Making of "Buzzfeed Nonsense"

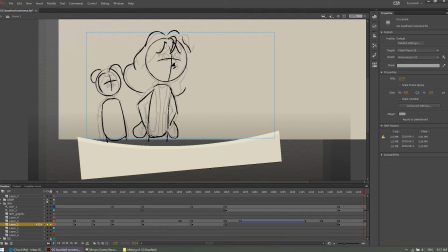241s
As I went along, I started making choices for color and choices for the character designs, and slowly but surely it came into its own.
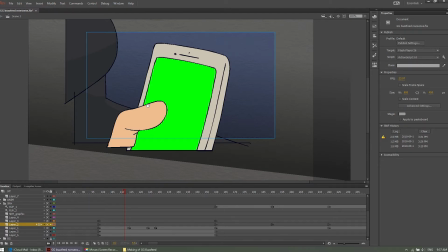250s
I really don't put too much effort into stuff that's going to be outside the window, so everything has a pretty clear cutoff point,
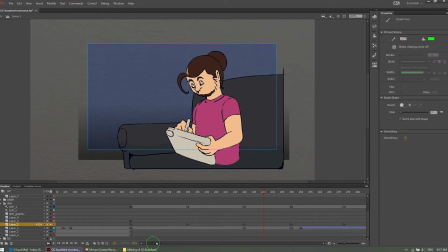260s
which I highly recommend you do. See, they don't have feet. I highly recommend that you do this if you're planning your shots out ahead of time.
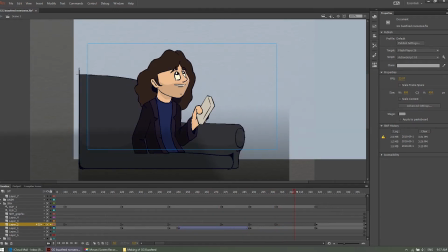268s
Don't worry about what's going to be off the frame, and just make sure that the stuff that's in frame
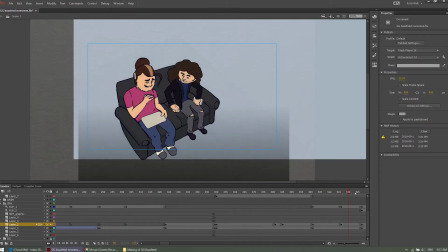274s
has a good perspective to it and makes sense in relationship to the scene that just happened before it.
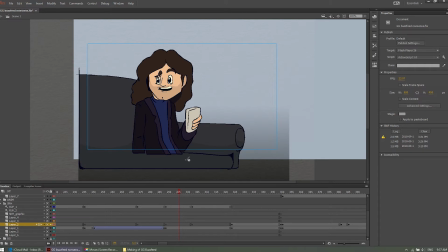280s
Here's a little thing. You can see I shift the background color to sort of suggest that they were going into a fantasy land as they were going on with the bit about Buzzfeed nonsense.
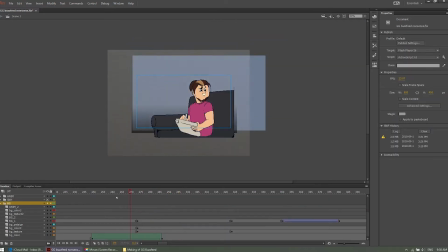293s
As the background color shifts, I also made the rectangle
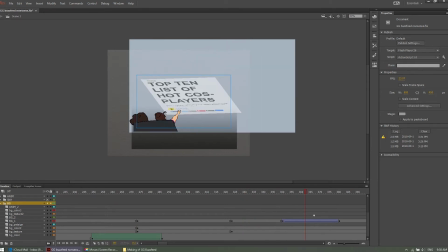299s
take up a larger space,
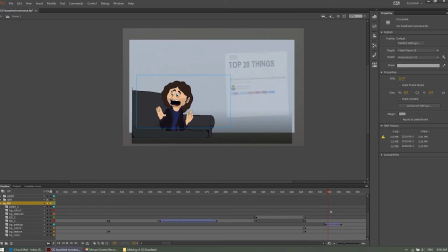303s
because later there is a camera movement where Danny is talking and then the camera pulls back,
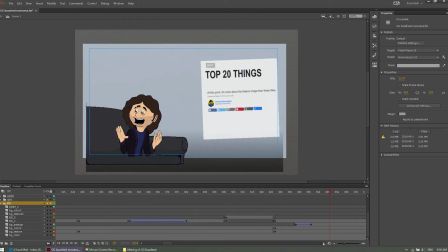311s
and then if we pulled back without a large block there, we would have seen the edge of tomorrow and beyond the grid into where animation was not created.
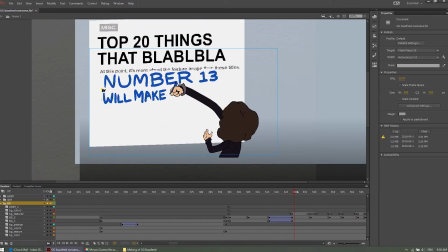322s
I think this is the one part of the animation I would fix if I had another chance. It's Danny drawing this thing on the board, but the animation of him actually writing the stuff was honestly,
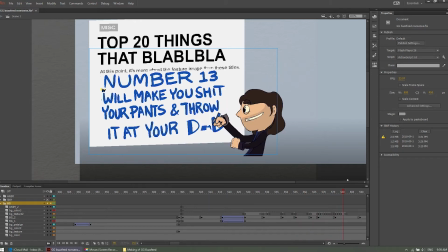335s
it was just like a couple minutes of just dibble dabbling, and I think it shows.
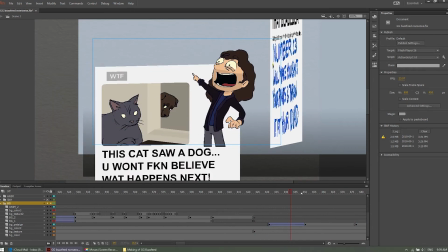340s
Oh well. I had some fun making up these little like Buzzfeed fake articles.
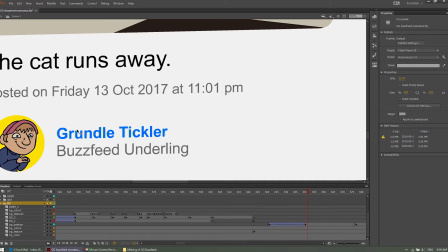348s
So here you have a wonderful post by Grundle Tickler, a Buzzfeed underling, who is, I don't know, this guy.
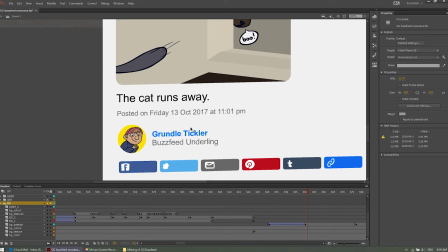357s
And he wrote an article on the unluckiest day of the year, Friday the 13th, October 2017.
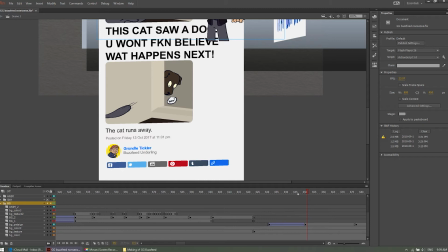365s
These are just based on the actual BuzzFeed website design from whenever I looked them up.
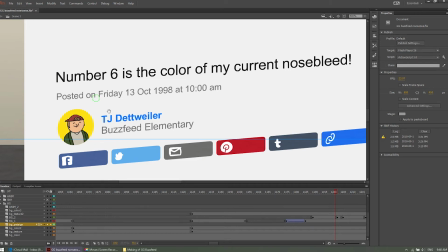371s
Here's a BuzzFeed article by TJ Detweiler from BuzzFeed Elementary, who posted in 1998.
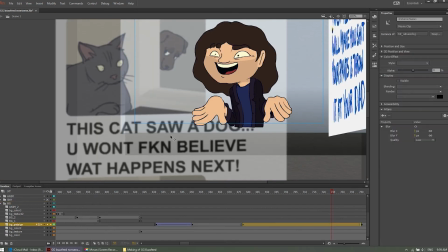378s
Wow. Guess he had a nosebleed. Here's a pretty classic manual blur for when we zoom into
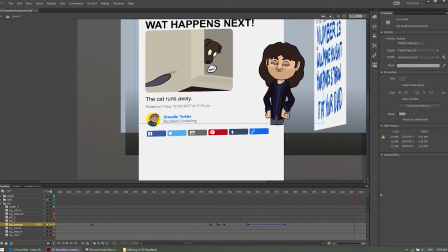388s
Danny saying, "You won't fucking believe what happens next." Here's some of that classic non-animated walking.
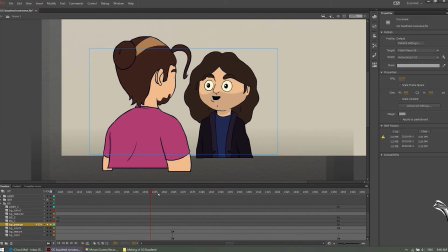396s
Everybody loves that. I guess I'll talk for a second about the background.
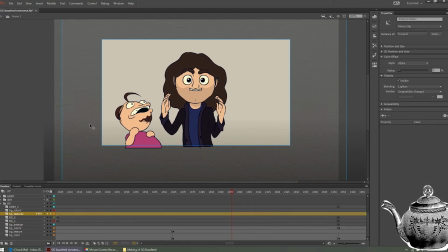401s
We're just making some tea. There's like a bit of a gradient in the back, so I think it's pretty subtle.
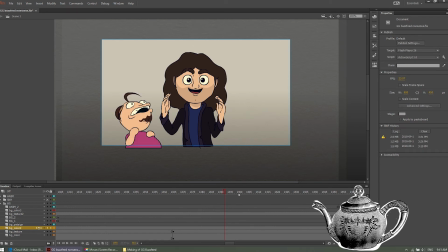407s
Yeah, I didn't want the background to just be flat colors, and at the very least have just a touch of depth to it.
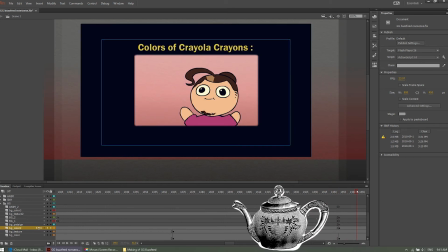415s
So I added a little gradient from the bottom to sort of suggest that maybe there's a light source above them or some such.
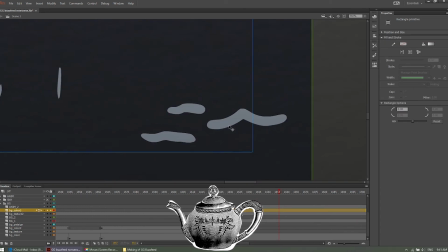423s
Now here is probably some of my best work as far as effects go. You see, you have some
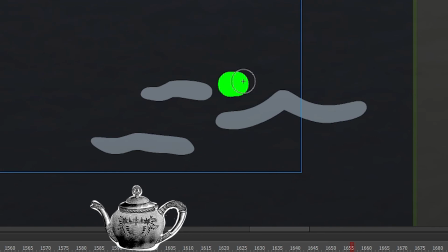429s
water effects here that are made from a brush going from left to right across the screen.
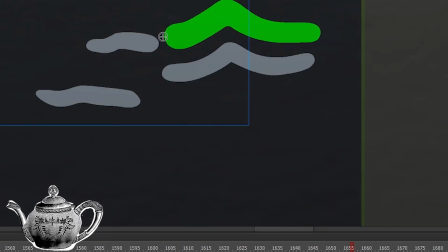437s
You can easily replicate this effect at home if you have a cursor that can go from left to right across the screen.
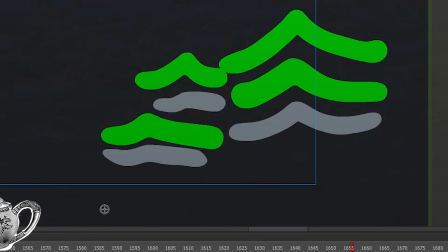446s
I highly recommend you do it to add a lot of depth to your water scene.
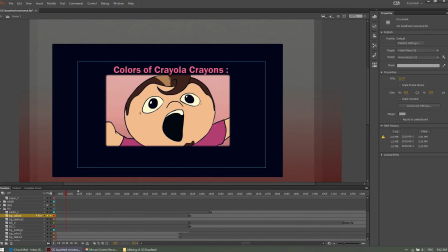450s
This is probably the only scene with like a background and not just like an overlay of stuff.
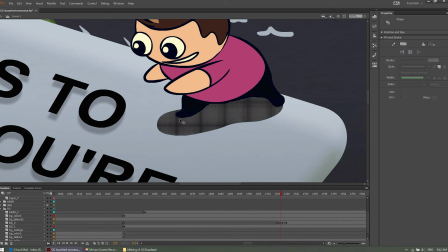456s
So you can see that Aaron has a little shadow under himself to show that he is
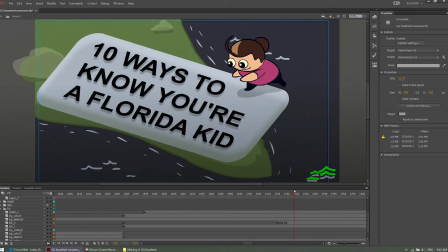464s
attached to this fake map of Florida, the taint of America.
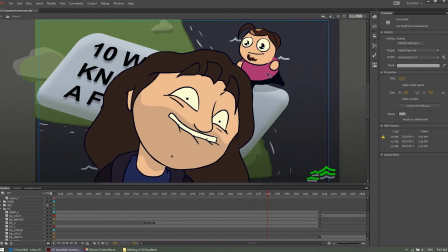470s
And as Danny pops up in front, I might have made like a bit of like a blur, like a shadow effect to differentiate him from the background if I had another chance, but I think as it is,
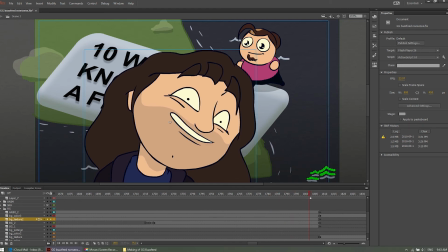485s
it's still fine. His face is pretty large and expressive, and you can't miss it.